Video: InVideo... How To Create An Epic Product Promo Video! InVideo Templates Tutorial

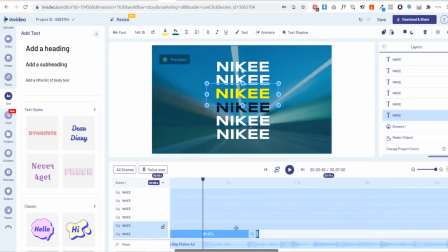You might have to listen to the track a few times to pick up the beat. You'll also need to crop your text elements down so they sync out on each beat as well.
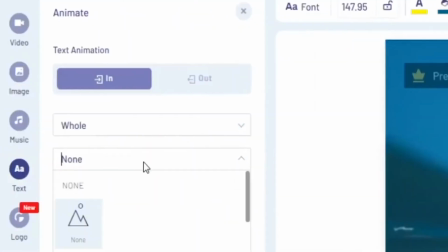Then simply add some animation to your text elements so they really pop out when they appear on the screen. We've used a combination of different animations to make it a bit more visually diverse, including the bouncing animation and the glitch effect. For elements and text that only appear briefly, make sure that the animation is set to 0.5 seconds. You can end your first scene with an image of your product.
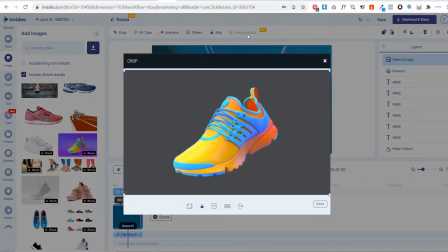So simply upload an image of your product and you can use InVideo's background removal tool to remove the background of the image. Then once again, sync this image to the beats and add some animations. You can now create your second scene by hitting the plus button and clicking add blank scene.
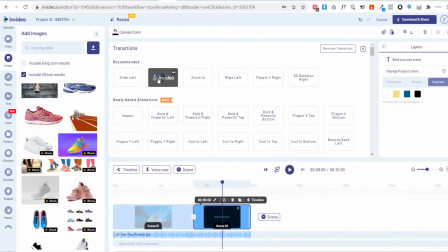When adding your second scene, you can add a scene transition to this as well. So once again, for this scene, you can add some background footage.
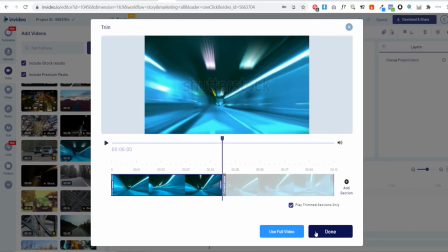Like I said, you want it to flow naturally, so it can be similar to the background footage from the first scene.
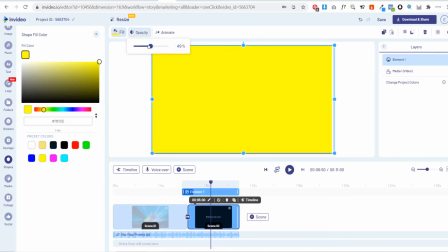And then you can once again add an overlay, but I recommend that the overlay for your second scene to be a different color from the overlay from your first scene.
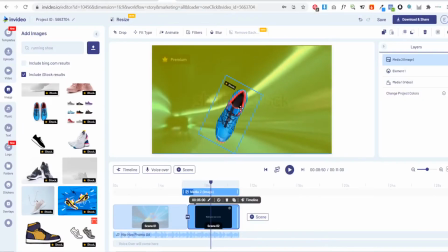This just simply makes the second scene more eye-catching. As I mentioned, you want to showcase some different angles and styles of your product for this second scene,
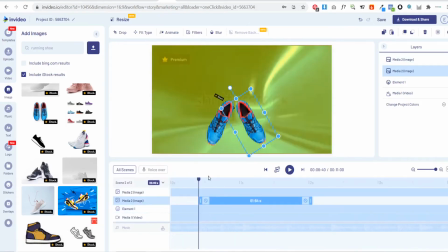but once again, you are simply syncing these images to the beat and adding some animations. Try to get creative and don't be afraid to do something out of the box. You can see we've added some text overlays with the brand name down the side this time.
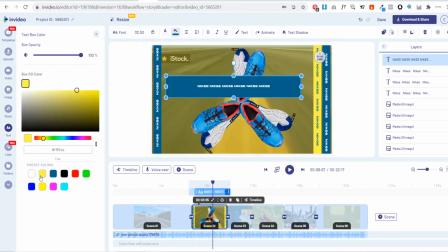You can do this by simply writing out your brand name a few times within the same text box, stretch out that text box and then simply rotate it.
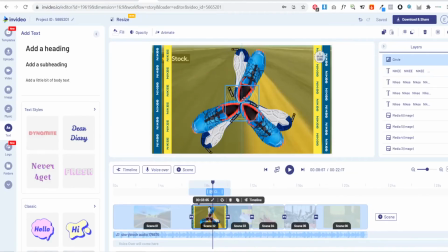You can also add some shape elements to your scene with different animations to make it more engaging. Now essentially all you need to do is repeat this process for your other scenes. So you can add your brand name and varied images of your products from different angles and different styles and simply sync these elements to the beat of your track. You can see from our video, we're alternating the brand colors from scene to scene. So like I said, try to get creative with the animations and with the images that you are using of your product. Once you've finished creating your epic product music video, all you need to do is preview your video and then hit export. And that's how we created a super cool product music video. We hope you enjoyed watching the tutorial as much as we enjoyed making it. If you want to use this exact design, then you can click the link in the description to the template, which is completely free. And if you want to watch more of us trying to push the envelope with InVideo, check out these other episodes from Everyday Experiments with InVideo. This is Elliot with InVideo, and I'll see you in the next one.